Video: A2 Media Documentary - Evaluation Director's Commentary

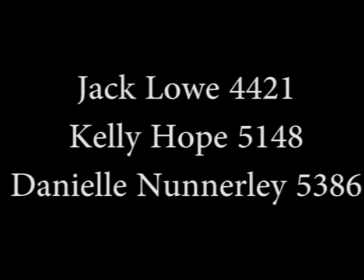(0:00)
It develops typical forms and conventions of real media products in multiple ways.
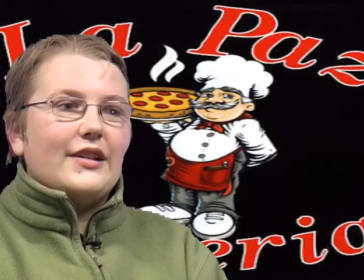(0:06)
These ways include interviews, vox pops, rules of thirds, cutaways and genre.
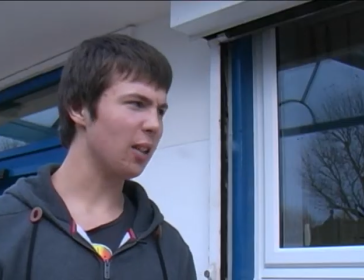(0:10)
One way is through the use of camera. This includes the framing and mise-en-scène.
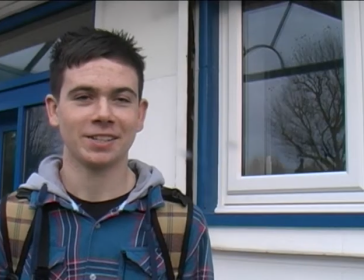(0:15)
Our framing followed the simple rules of thirds convention in order to allow our main focus to take to the subject in an interview,
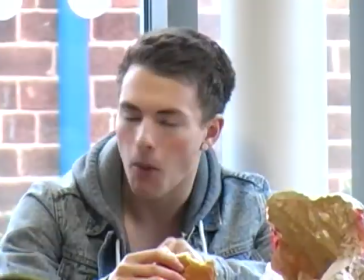(0:23)
but still allowing the background to be present, showing relevant aspects within the shot.
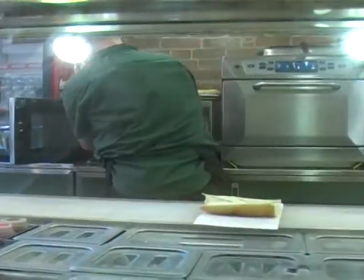(0:29)
Our framing supports the mise-en-scène being relevant and necessary to what is being discussed or to who the person is in the interview.
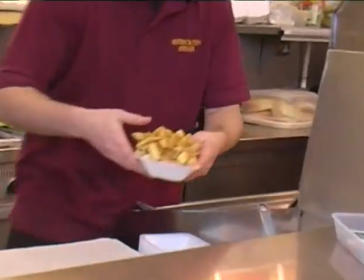(0:37)
Most documentaries do.
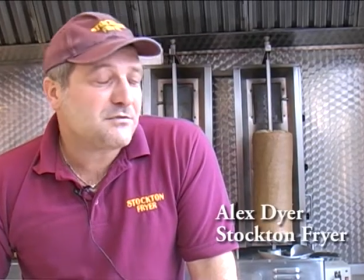(0:41)
As most documentaries do, we alternated which side in each interview was taken on to give variation.
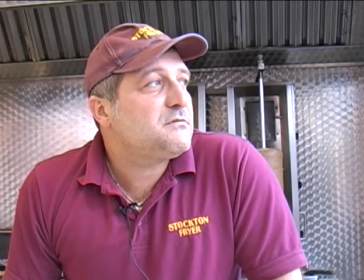(0:48)
The typical conventions of the documentary was favoured by presenting multiple vox
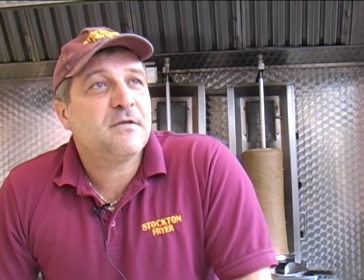(0:53)
pops of people answering one simple question with two or more minimal word answers.
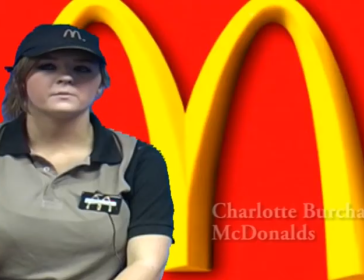(1:00)
This shows a quick overview of the public's opinion and can make the audience feel more involved, so we followed this convention accordingly.
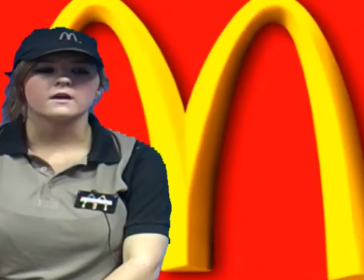(1:09)
In terms of sound, we had one main track playing beneath the entire documentary.
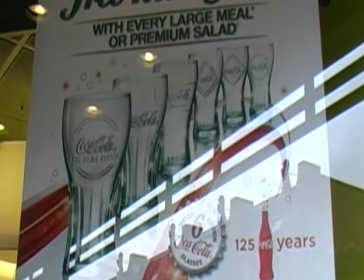(1:13)
This is known as the music bed, and the volume of this sound was reduced during the interviews and the voiceover.
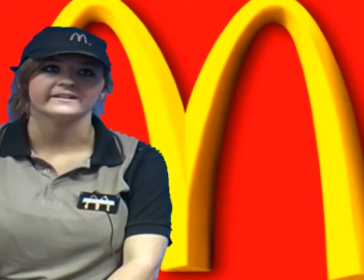(1:19)
Our voiceover was relevant to the documentary as it was informative, which is what we wanted our documentary to appear as.
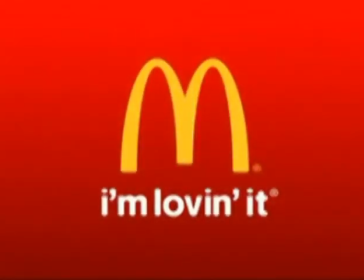(1:27)
When advertising a production, the voiceover is conventionally the same as the one within the documentary,
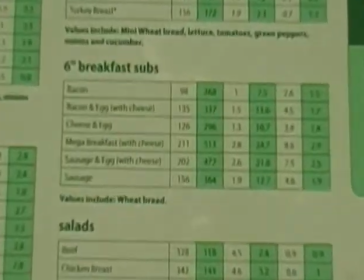(1:34)
so we stood by this and used the same person.
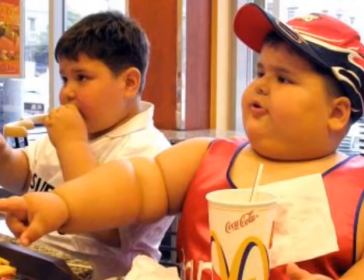(1:38)
Our media product does not challenge any forms or conventions of real media products.
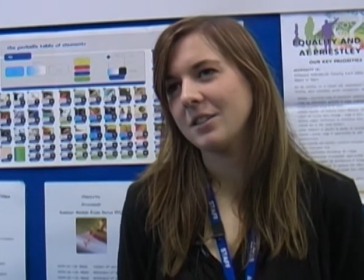(1:45)
We decided not to do this as it would make it more complex for ourselves, and it would not look like a documentary, and it would not look as professional.
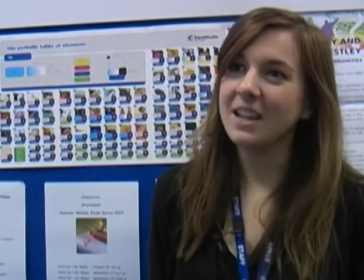(1:53)
It is narrated accordingly to the structure.
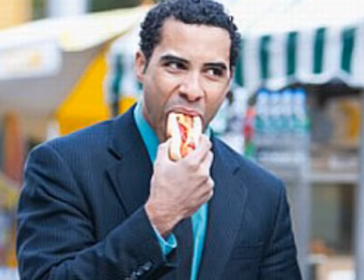(1:56)
We structured our documentary to present multiple takeaways to show the popularity of them in this day and age.
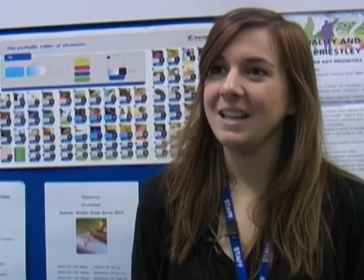(2:02)
The documentary then progressed onto the positives and negatives of takeouts,
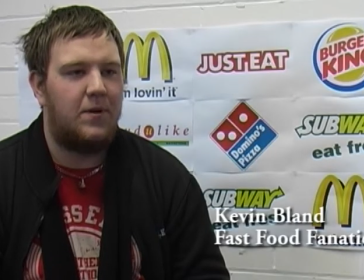(2:08)
which supported interviews from takeout owners and a science tutor.
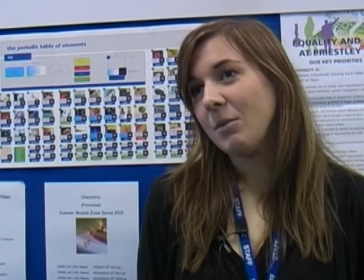(2:15)
Opinions are weaved in where necessary to relate the public to the documentary.
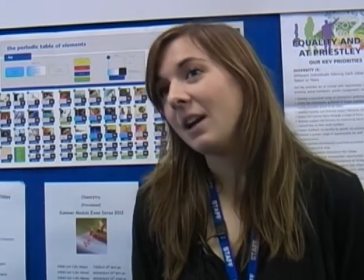(2:20)
This is through interviews and vox pops.
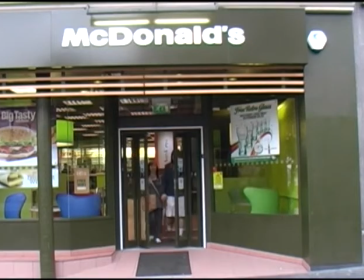(2:25)
During interviews, we use graphics like professional documentaries to present the name and profession of the interviewee to the audience.
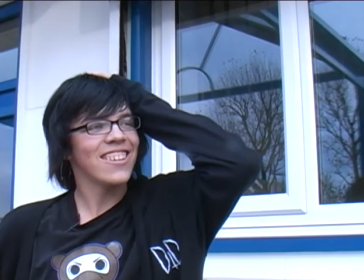(2:32)
We used a dissolve to blend this text into the footage as the interview began.
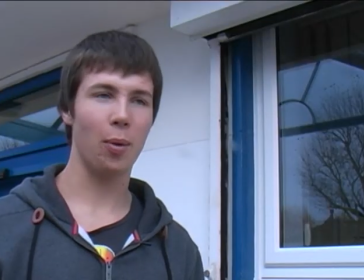(2:37)
The dissolve meant that the full focus could remain on the interviewee and what they were discussing without interruption.
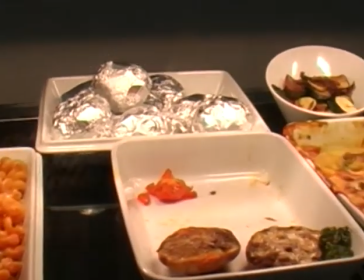(2:43)
The graphics were used on the first interview with each interviewee. This was to get the audience to recognise who each person is.
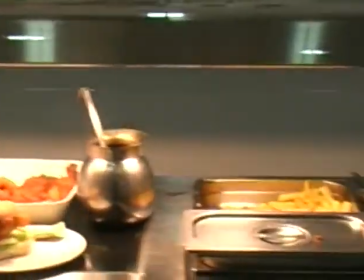(2:50)
After watching and analysing multiple professional documentaries, I have discovered this convention.
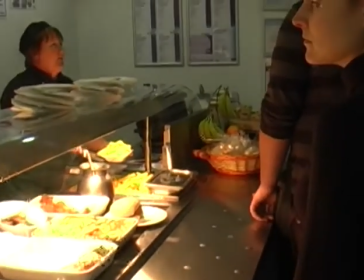(2:57)
Over the top of voiceovers and interviews,
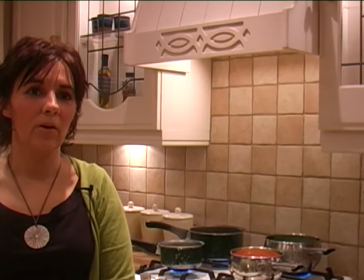(2:59)
we placed relevant cutaways which gave a visual insight to what was being discussed during that particular time.
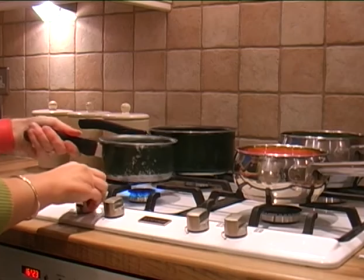(3:06)
The cutaways were short and many were used and followed on from one another.
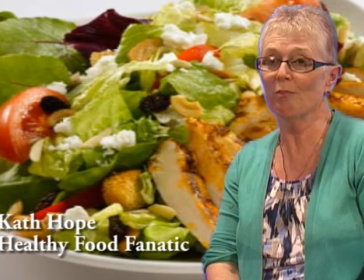(3:12)
This is a convention of documentaries, and to further it we use cutaways to tell a story.
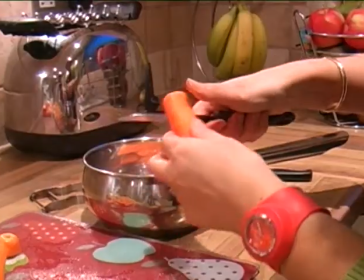(3:17)
By this I mean that we would have an interviewee describing the process of something, and our cutaways would lead on to one another in a linear sequence,
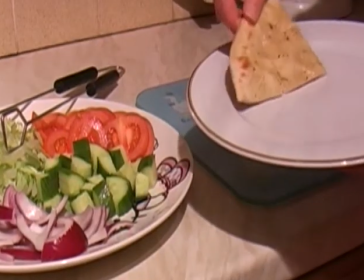(3:26)
showing the chronological order of events.
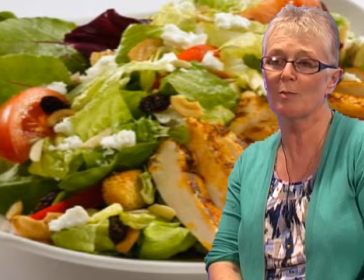(3:30)
Not only did our cutaways do this, but they also disguised any jump cuts between the shots.
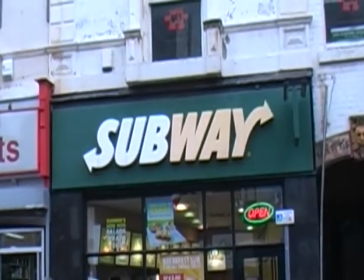(3:37)
The cutaways were placed whether there were jump cuts, the transitions between interviews, during long speeches and voiceovers.
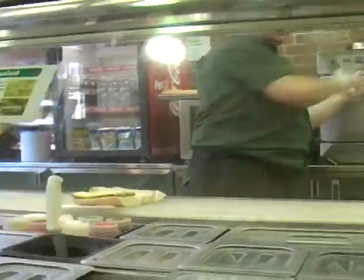(3:45)
The purpose of cutaways is to give the audience something to look at whilst information is being given.
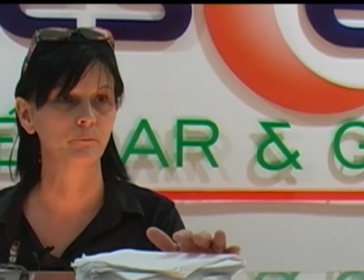(3:53)
It often draws attention and gives focus to a topic.
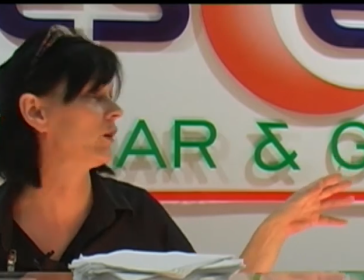(3:58)
Images can often be more impacting than audio, so it is good to give a variety of both.
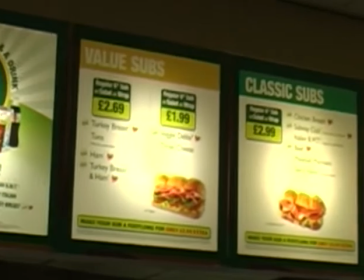(4:04)
It also keeps the audience more engaged.